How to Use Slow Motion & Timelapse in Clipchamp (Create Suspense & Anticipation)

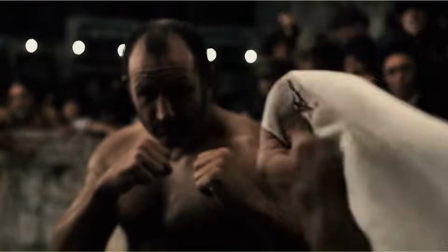0:00 Sometimes slowing things down makes the moment feel bigger.
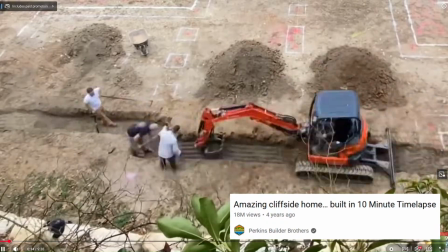0:03 Sometimes speeding things up makes hours disappear in seconds.
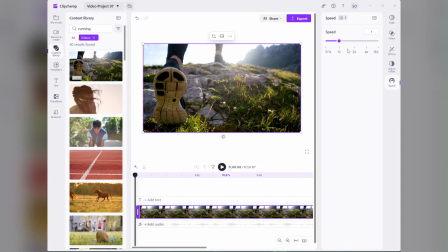0:10 And today, we're going to learn how to use both of these techniques in Clipchamp.
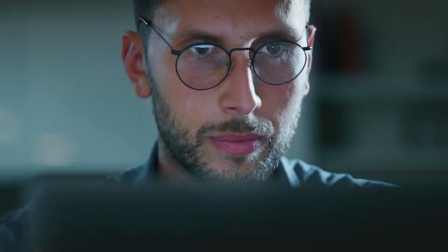0:15 Now, I'm sure you've watched plenty of movies and YouTube videos where these techniques are used, and without you knowing it, they secretly pull you in.
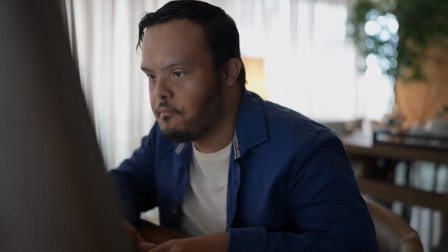0:23 Now the question is, how can you do this for your videos? Well, here's the cool thing.
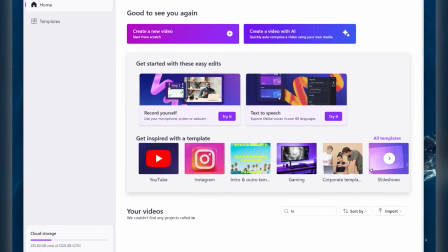0:30 Clipchamp makes them super simple to do. First, let's take a look at this clip from Sherlock Holmes.
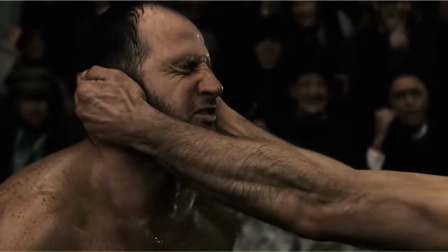0:36 In this clip,
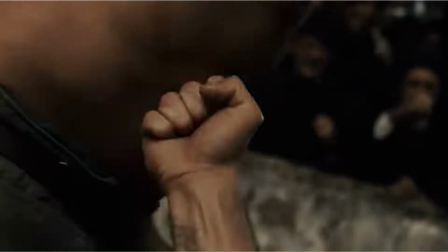0:37 the director takes you from real time to slow motion as Sherlock takes you through the steps he uses to take down his opponent.
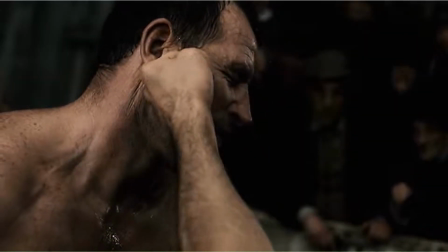0:45 This not only draws you into his mind, but creates a suspense and tension as you impatiently wait to see what comes next.
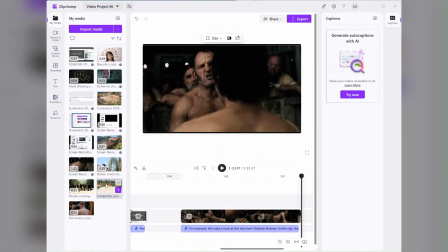0:54 Now, let me show you how this is done, and how you could do it too. First, I'll grab an action clip and drag it onto the timeline.
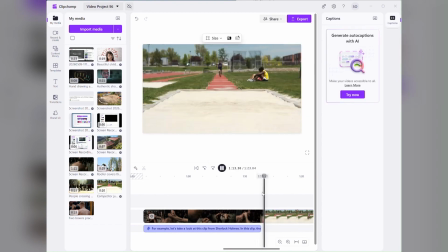1:01 I'll use this long jump clip here. I'll play it at normal speed so you can see what it looks like to start.
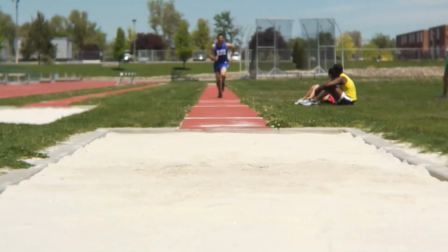1:10 As you can see, not very dramatic. It doesn't give time to create any kind of tension or anticipation.
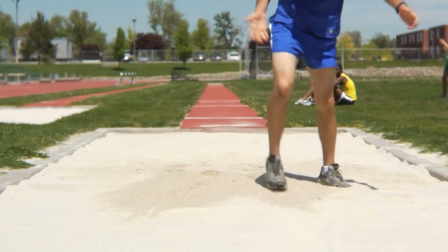1:18 Now let's take this clip, and right before the athlete jumps, we'll slow it down.
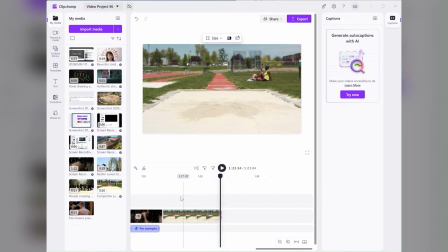1:22 This creates suspense and anticipation, the exact emotions that keep viewers engaged and make the moment feel more intense. As you can see, you first play the clip at normal speed to the point where you want to slow it down. Once you get to that point, split the clip into 2 clips.
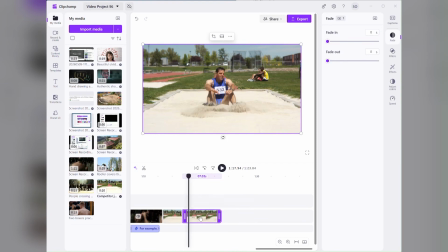1:42 Now that we've split the clip, make sure that the new clip has been highlighted by clicking that segment. Then go over to the right toolbar and click on Speed. Here you will see a slider that will change the speed of your clip.
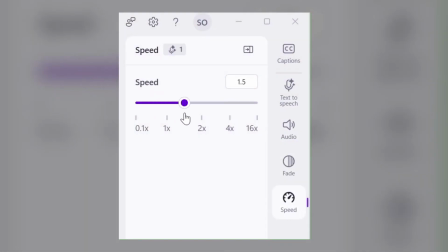1:53 Moving the slider to the right increases the speed. Moving it to the left slows it down.
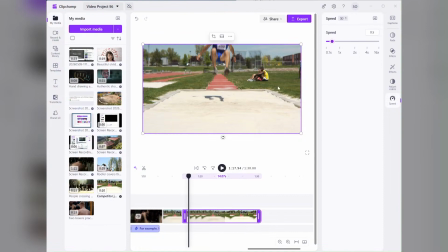2:00 Here, we want to slow it down, so we'll slide it to the left. All right, let's see how that looks. That looks pretty good. Should we slow it down a bit more? Sometimes it takes a few adjustments to get the speed right.
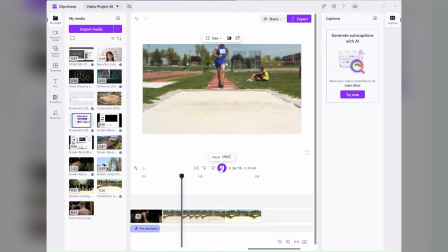2:19 Let's look again. I think that'll work. Now, let's transition it back to normal speed. To do that, we'll split the clip again at the point we want the clip to resume normal speed.
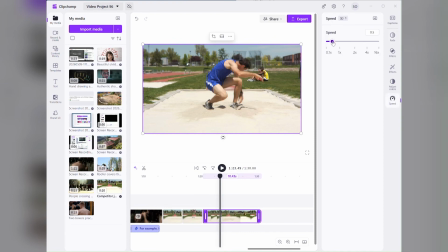2:32 We'll click on the clip and then go over to the right toolbar and click Speed again. From there, we'll adjust the slider back to the 1 mark. Now we'll play that through both of the speed changes.
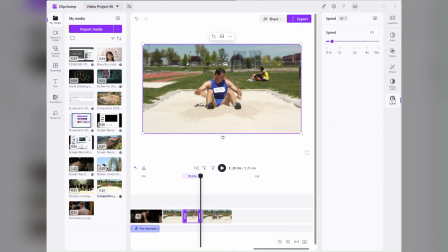2:49 You know, looking at it again, I think we should slow it down some more. So let's bring it down to 0.3. All right, let's try that again and see how it looks. Now that's much better. It really creates the type of anticipation we're looking for.
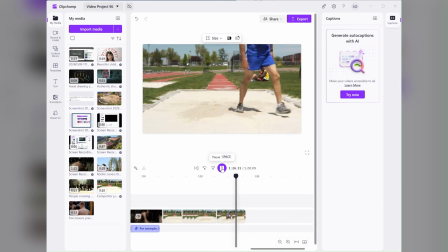3:09 And then it finishes it up with a normal speed clip at the end. Here's what it looks like in normal playback.
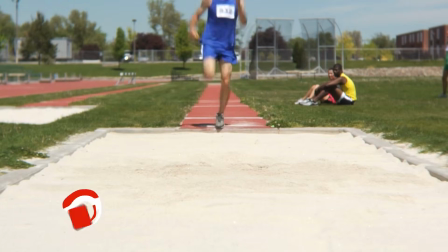3:15 Notice I'm not using transitions here because these sections are from the same clip.
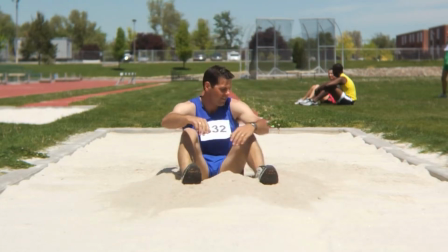3:19 If you were moving between separate clips, then a transition would make more sense.
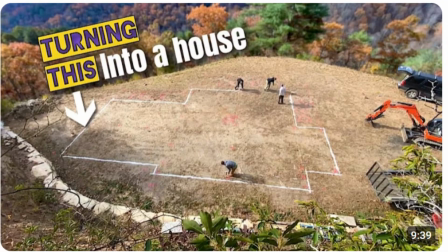3:25 Pretty cool, right? All right, let's say we now want to speed up a clip for a situation like a time lapse.
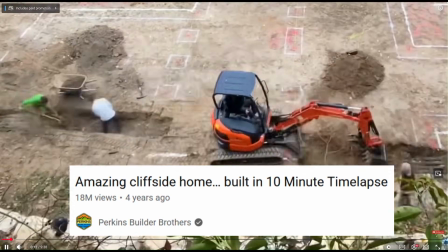3:32 That is exactly what Perkins Builder Brothers does in this video here. Amazing cliffside home built in 10-minute time lapse.
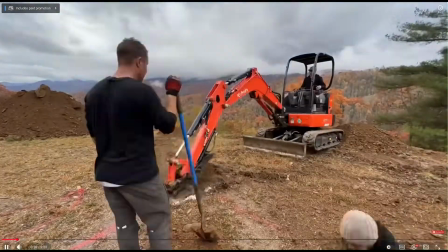3:43 Time lapse works in a similar way by building anticipation.
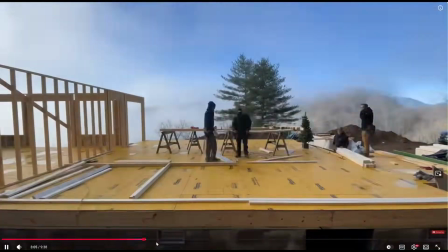3:47 But instead of waiting days to see the finished result, viewers can watch the entire process unfold in just minutes.
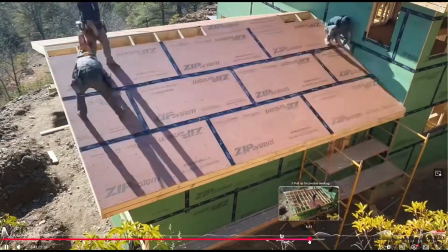3:54 That's what makes time-lapse videos so satisfying to watch. Now here's an example.
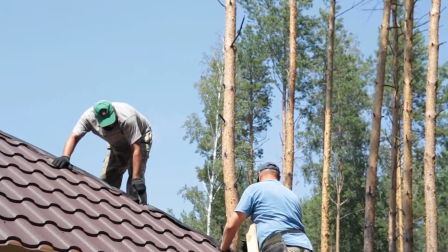4:01 Speeding footage up really isn't much different. The key is creating variations in speed to keep viewers engaged.